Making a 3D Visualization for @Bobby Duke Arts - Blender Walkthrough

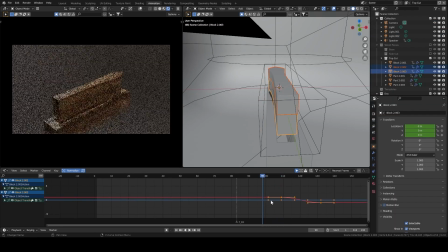262s
At this step it is basically done, I will just continue to play around with the rhythm, lighting and camera moves to emphasize the voiceover.
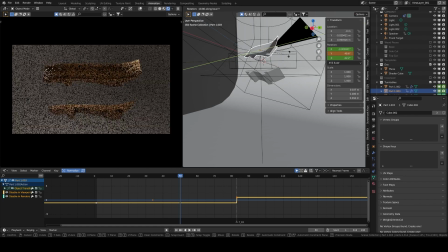271s
At one point I thought the shot with a single cut would not be clear enough so I experimented with a multicam view to switch between everything
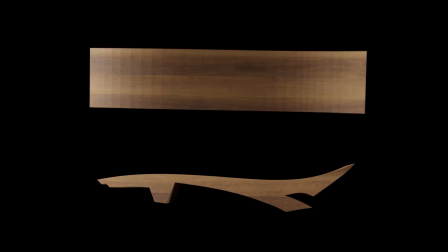280s
but I found out it just goes too fast and becomes confusing.
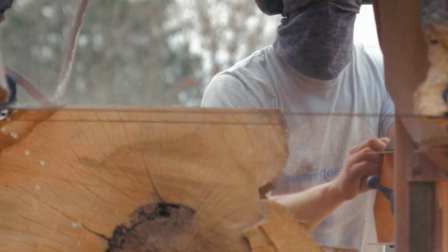287s
So as the final step I decided to add some dust puff to illustrate the saw dust.
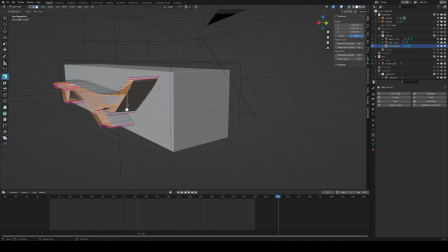292s
Starting from the cut templates I created thin profiles with normal facing outwards and
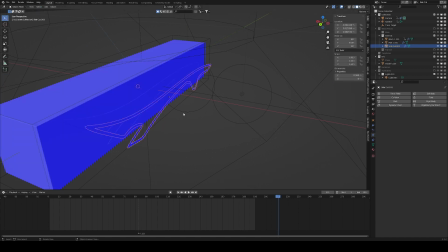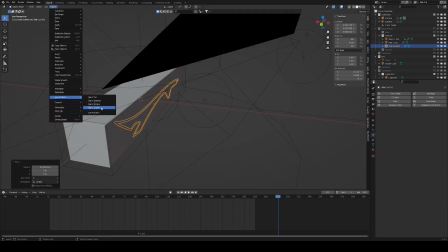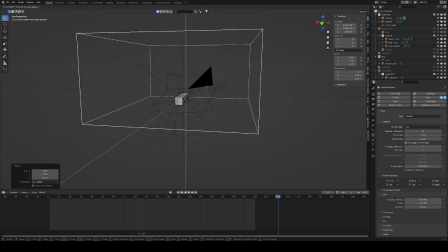310s
after adding a domain smoke simulation I
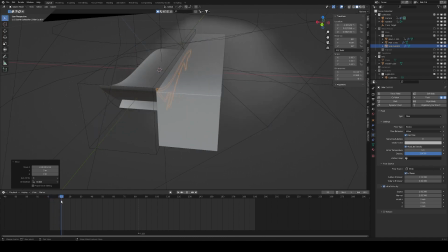314s
can keyframe the smoke flow to shoot right after the pieces are separated to simulate a dust puff
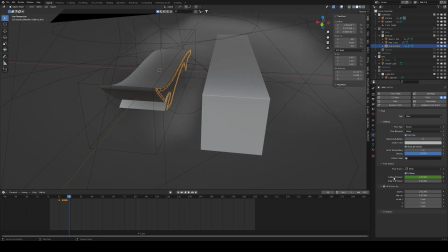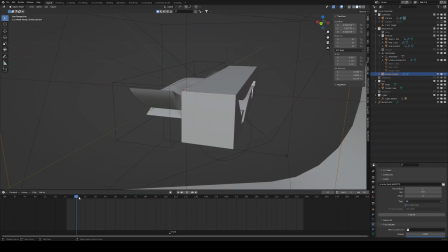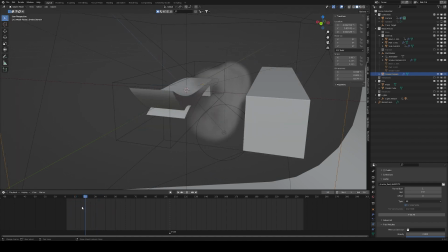336s
in the end I use only this setup for three different cuts and
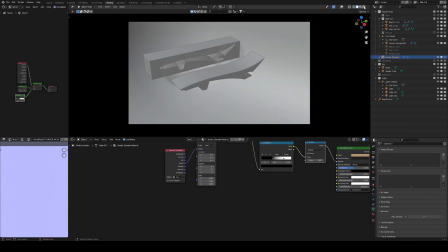341s
that worked out alright the only issue is that Cycles is painfully slow to render
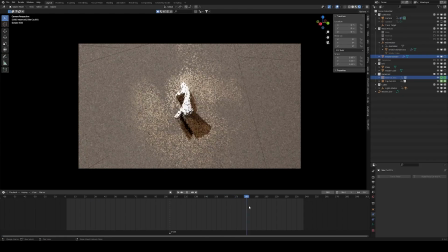346s
volumetrics even with my RTX card so the final trick
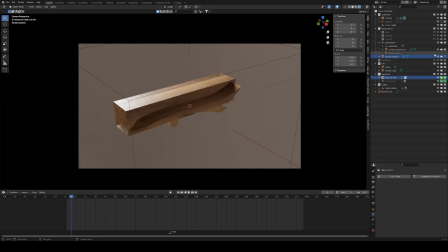351s
was to render the animation and smoke simulation in two different paths using both cycles and Eevee to get the best of both worlds. I render the object first with the smoke sim hidden using cycles.
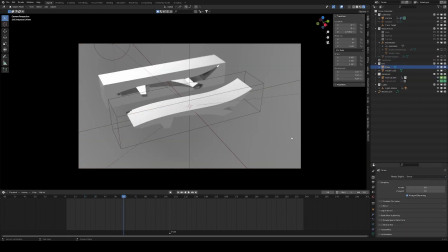363s
Then switching to Eevee, after enabling volumetric shadows and increasing the resolution,
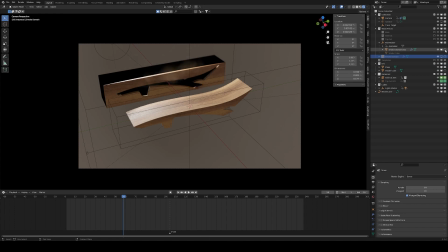369s
I could re-enable the smoke simulation collection and to just have the sim in a transparent background, I disabled the backdrop collection
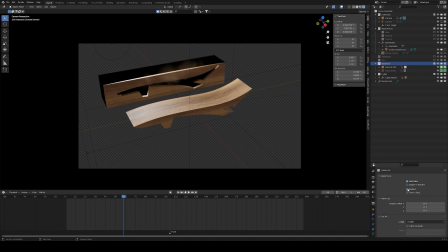378s
and put the object as holdout in order to render just the smoke that is in front of the objects. Change the output name and we are good to render this path.
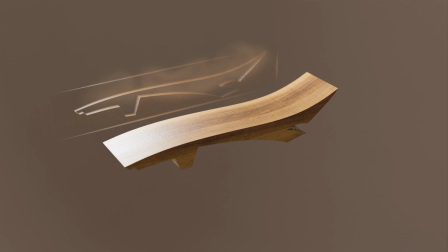391s
After a quick compositing in Premiere Pro, the final animation is done and ready to deliver to Bobby Duke. And I think he really liked the result. It was a fun small animation project with a few interesting pipeline tricks to learn from. And most of all I think it goes nicely into Bobby's video. Thanks for the opportunity to work with you Bobby, and I'm glad you liked the results.
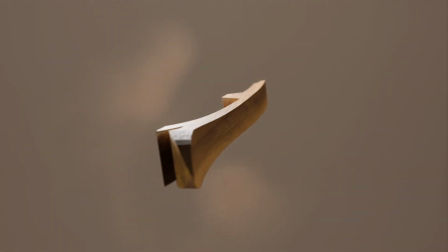418s
Thanks for watching.